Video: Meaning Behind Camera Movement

But let's look at this same situation in a slightly different way. If I have one character giving the other some important information, maybe important info that's time sensitive even, I can have them walk even faster.
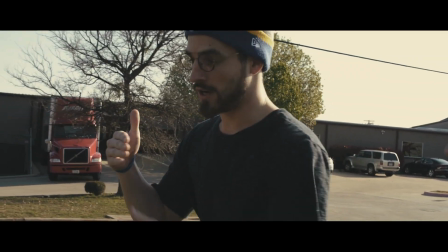Having them in a hurried pace gives us a faster move and visually heightens the idea that all of this is time sensitive. Of course, this is heavily performance-based, but most of your movements should be. It's all about blocking as a whole, a dance between your characters and the camera. Now we have a few more examples to look at, but first, sponsor.
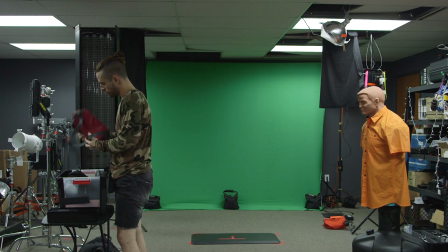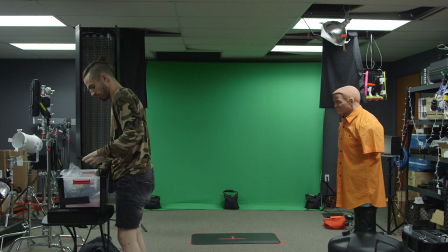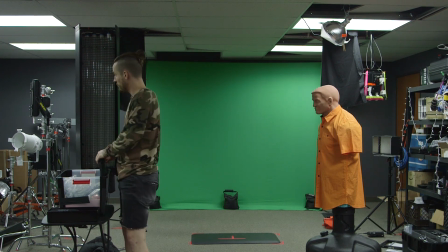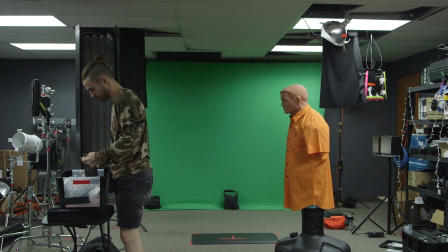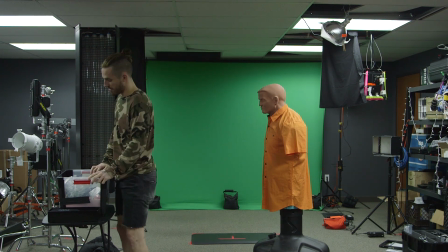Okay.
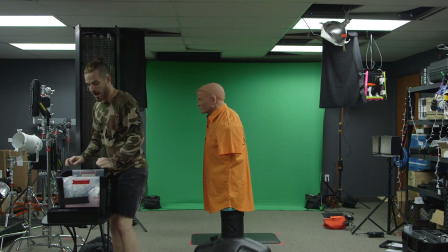Don't do this to me, Bob.
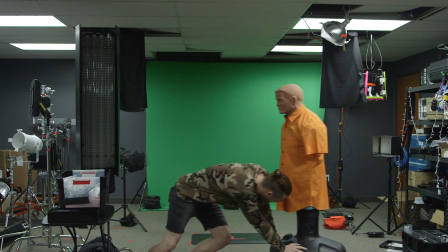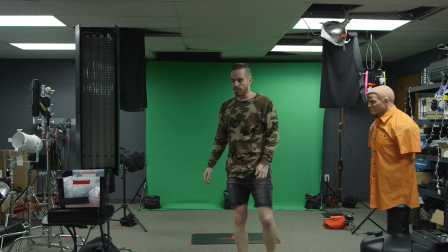Hey, Ryan!
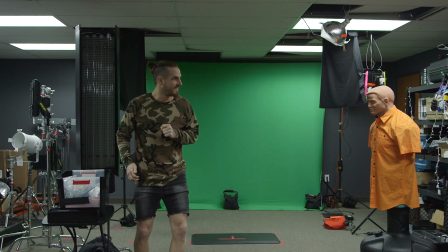If you're a budding filmmaker, entrepreneur, or innovator, domain.com is the place to go when that next idea hits you. When you buy a domain from domain.com, you're taking the first step in creating an identity and vision for your brand or idea.
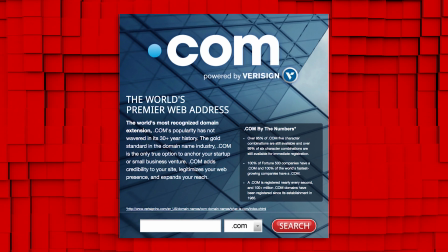The world's top 2 premier and most recognized domain extensions are .com and .net, which means those are the ones that are going to help you build your brand and expand your presence online the best.
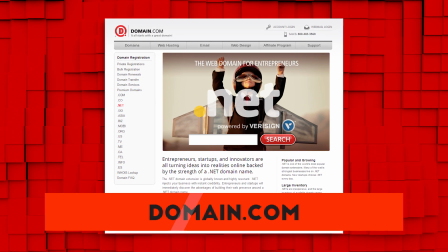Of course, domain.com is reliable, affordable, and easy to use, but to give you some love, they're giving you 25% off their already affordable prices.
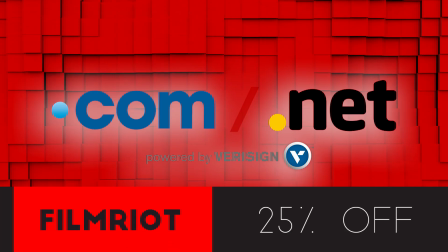When you get domain names, web hosting, and email, just use the coupon code FilmRiot at domain.com's checkout. And when you think domain names, think domain.com.
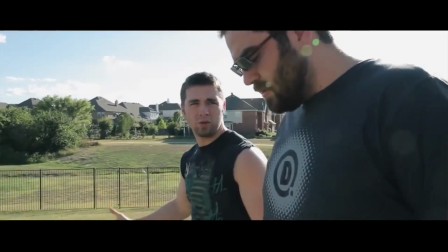Another thing that I showed on this old episode with that walk and talk, on a normal lens, like a 35 or a 50, we feel like we're with these characters.
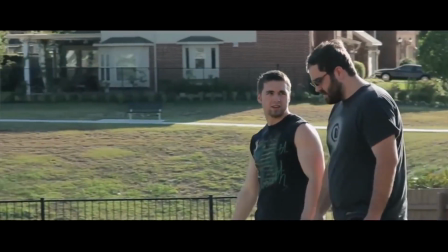You were involved in their conversation. But if we back the camera up and zoom in, all of a sudden we feel like we're eavesdropping, not really part of the conversation anymore, just listening in. And we could take that even further and make it feel like a POV of someone who's watching them just by putting objects in the foreground.
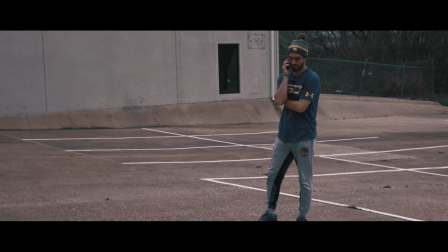Take this shot here, just a handheld wide shot, but if we put the corner of the wall in the foreground and use it to make it feel like we're hiding,
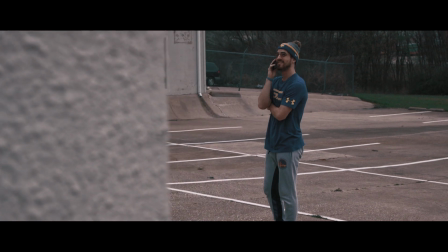we're suddenly telling the audience that they're looking through someone's eyes, be it a killer or otherwise. Or throw the camera inside of a car.
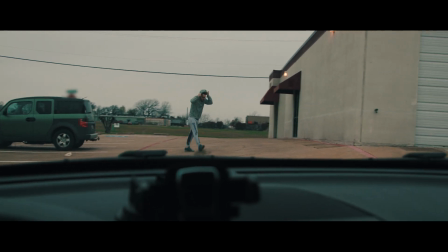We sit in the passenger seat and film obviously through the window, and we are clearly telling the audience that this is a POV,
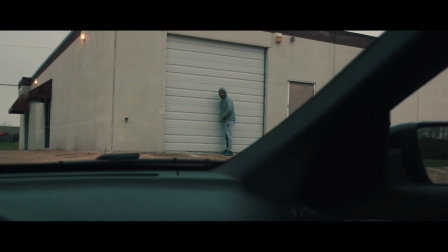which things like this are simple ways to convey to your audience that the character is being watched, that they aren't alone, or that danger is closer than they know.
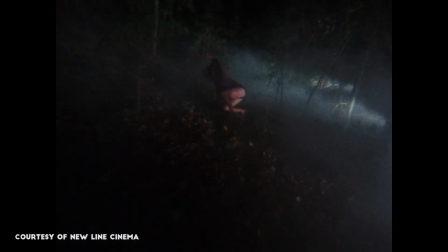A great example of a different type of POV shot is the monster POV from The Evil Dead, which is just to point out that it doesn't have to be a human's POV you're looking through. So again, every decision that you make with your camera is conveying something to your audience. It's speaking directly to their subconscious or their intellect. To ignore that is to roll the dice with tone and meaning. And as I always say with episodes like this is really diving into the land of theory and my opinion, so don't take everything that I say as law. It's just a starting point to get you thinking deeper about how you use movement to tell your stories. Watch and analyze films for yourself. Dissect what those movements are saying to you. Gain that understanding by putting in the work. Don't be the current modern new filmmaker that just watches film essays and takes everything as fact. There are almost no rules in my opinion, so find your own voice with all of this. But that's it. As always, you can find links to the gear that we used in today's episode in the notes below, and I'll see you next week when I carry a nuke through a space portal in the sky.